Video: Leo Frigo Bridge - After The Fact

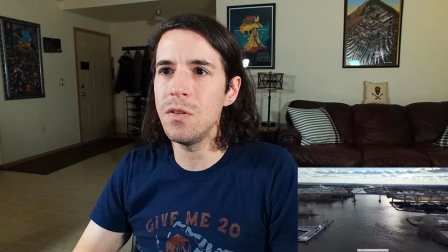(3:40)
So all this is manually controlled because I'm trying to get better at the finer controls and i realized this is
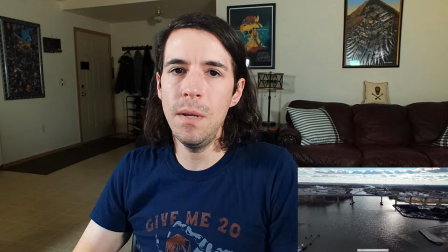(3:48)
a little bit of a long sequence coming in but i thought it was really neat looking with the dappled sun it was partly clouded that day wish i could have a little bit
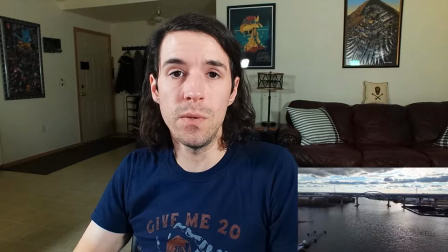(3:55)
better sunlight because that always looks nicer on film but you kind of work with what you got and also found that the drone really handles well
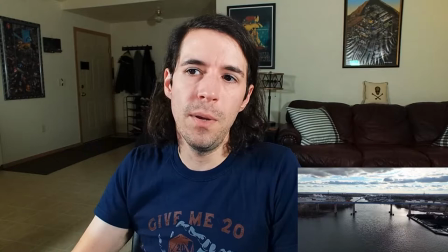(4:02)
too in the wind one thing in this scene a little bit earlier in the scene it comes up and i found that it's difficult to see thin
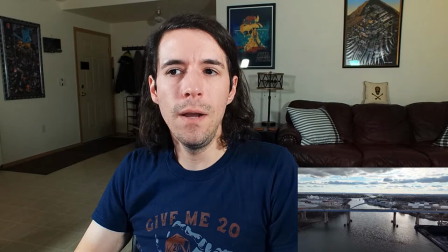(4:10)
things with my phone because it glare and I came pretty relatively
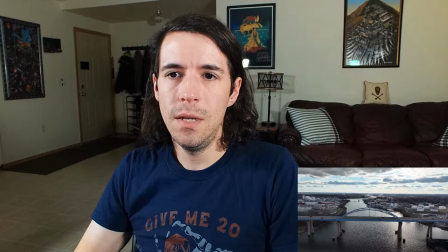(4:15)
close to some high tension power lines so it was a good learning takeaway from
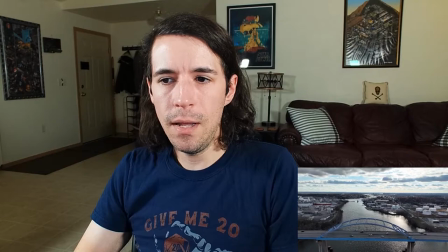(4:19)
that to be more wary of that but right here I really like
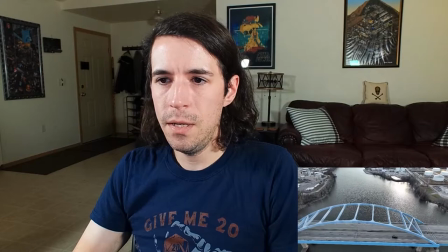(4:24)
how this turns out with dipping the camera down as it passes over it just
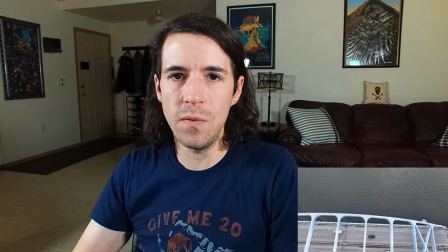(4:28)
really need to see perspective of a feature of our city that you see every day
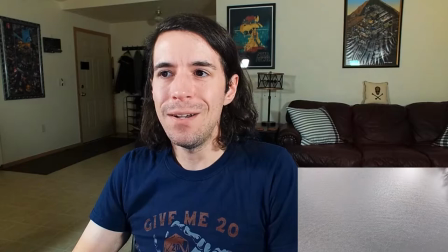(4:34)
or maybe every other day or however frequently you go near that bridge or look at the horizon.
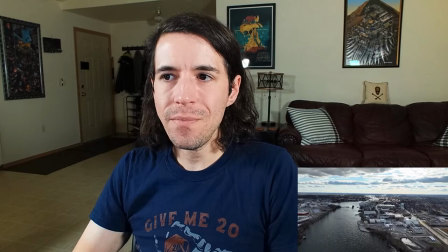(4:40)
But it's just neat to see it from a perspective that you don't normally see it from. And I really appreciate how the city looks too.
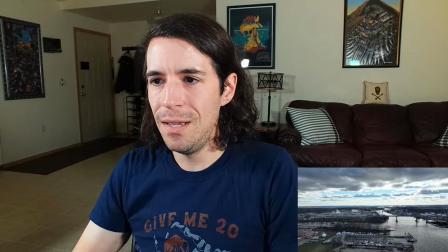(4:46)
I don't really think of Green Bay as being pretty, but when you're that high up, it's just neat looking, particularly with a partly sunny day like this.
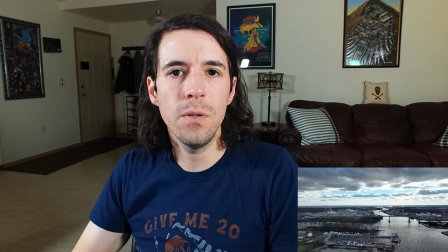(4:54)
So I wanted to try to get more establishing shots, more professional-looking angles and movements of the camera.
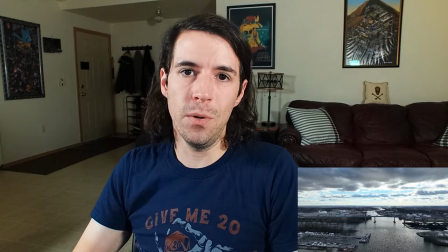(5:01)
But I did find that I tend to just get that camera up in the air and just do what I feel like doing,
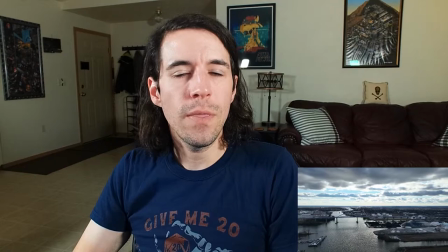(5:07)
which then I end up with a bunch of video clips that aren't necessarily usable or they don't have smooth enough movements.
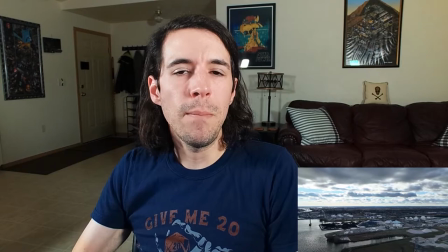(5:13)
So I think going forward, I'm going to try planning stuff out a little bit more.
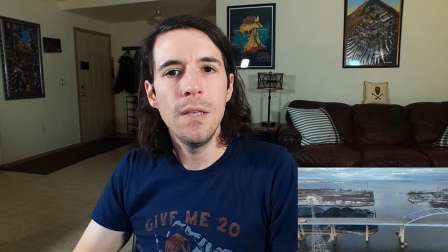(5:16)
When I pick a subject or a target, maybe map it out on a piece of paper about various approaching shots and what angles I want to try to get.
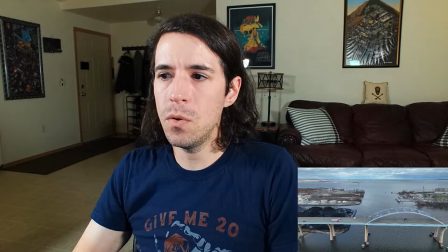(5:24)
So that way I'm a little bit more consistent and end up with video clips that I could actually use for stuff. so I really like the panning shots obviously with it being a long bridge I think that works well but just there I had a um I'll rewind it real quick right
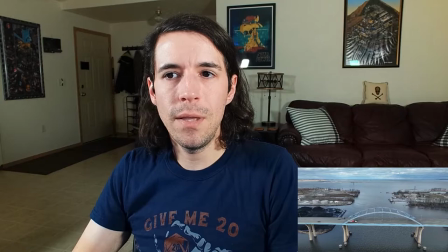(5:40)
here I was following the bridge doing a pan and that seems very simplistic but then I realized that I wasn't parallel with
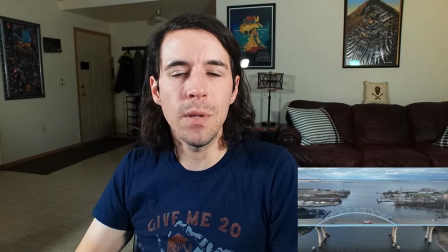(5:46)
the bridge and it was kind of not staying like panning smoothly so I do a little quartz correction to line it up a little bit more so that's just one of the examples is something that I don't do very well and I want to get better and talking about it also helps cement
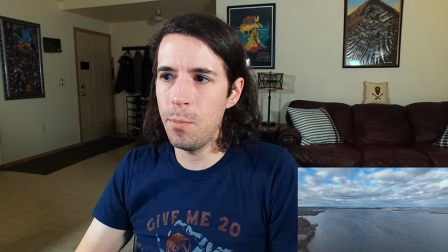(6:01)
that fact I think. So then as we come back over the bridge we can see out into the bay and it's just so pretty.
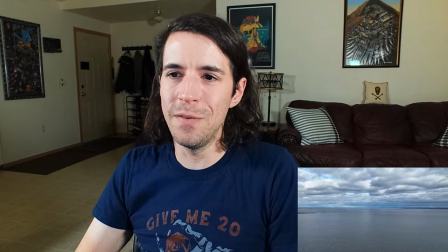(6:09)
This part here I really wish I would have moved slower but with it being windy and the
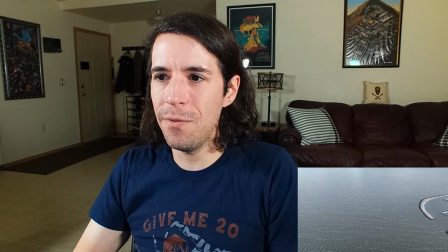(6:13)
drone being over water makes me nervous and was kind of wanted to get it down quicker. But again with that waves that wind was real high gusts of 30 mile per hour winds and the drone handled it really well.
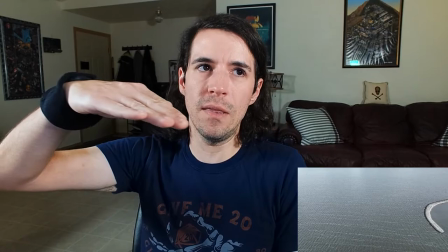(6:26)
There's a couple sequences where the moving sideways like this with a strafe, like the panning shot,
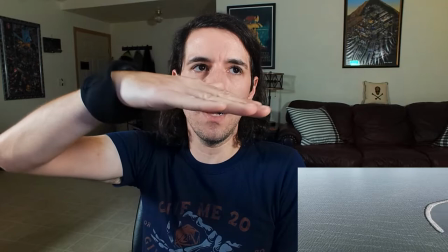(6:31)
the long far out panning shot, I could see the drone's rock slightly because it was fighting the wind,
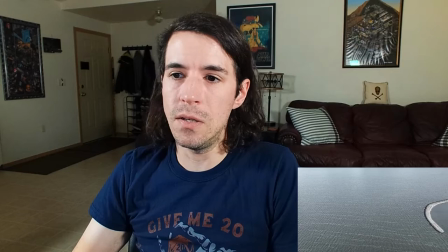(6:37)
but it really handles it well. And I just edited that part out so we didn't get to see that.
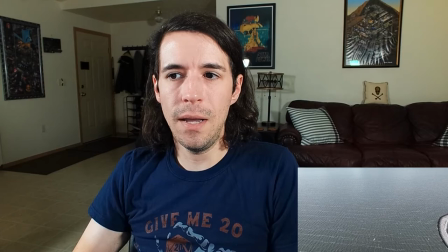(6:43)
But I wish it would have flown a little lower so that way you could get a closer look at the seagulls, but I think it looks nice as is.
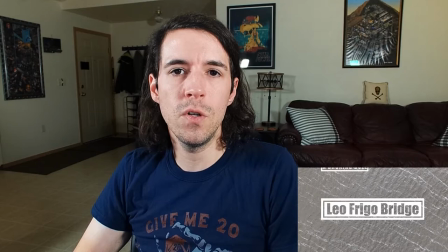(6:50)
I have to say that even though you can see what the drone sees from the first person.
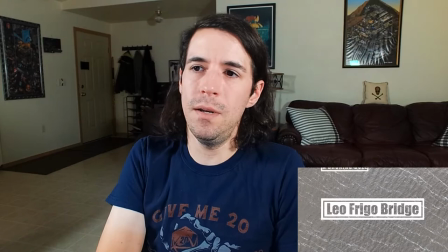(6:55)
It streams 1080p to my phone connected to the controller, but it's still nerve-wracking to be anywhere near that water.
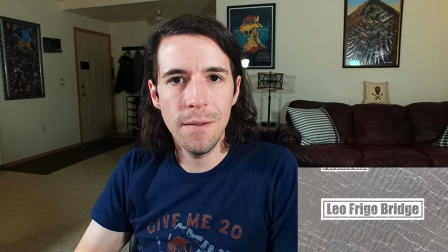(7:03)
I was 20-30 feet above the water, 100 feet above the water, even felt a little close, but I'm sure that comfort level will come as I fly more and get more accustomed to it. So that concludes my little discussion. Hopefully this is a fun way to understand what's going on behind the scenes,
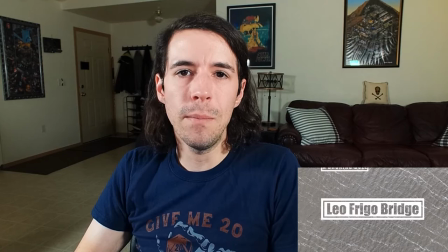(7:21)
because the spirit of the channel is like my videos aren't super great and I'm learning to make them better and I thought going through that process visually and talking about it would make it more fun and hopefully people could
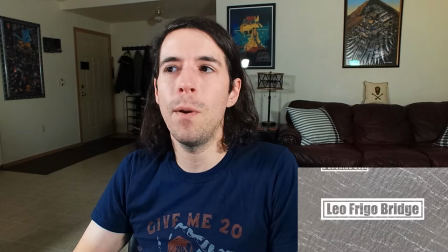(7:32)
learn and get better at this particular art. Maybe it'll even spark someone's interest they might want to jump into it as well.
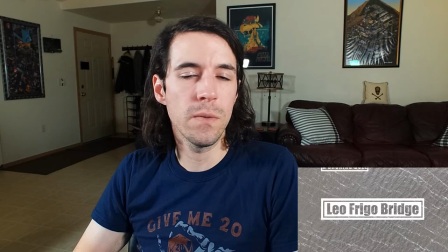(7:38)
So I really appreciate your time. Remember to like and subscribe. Still can't believe I say that out loud now.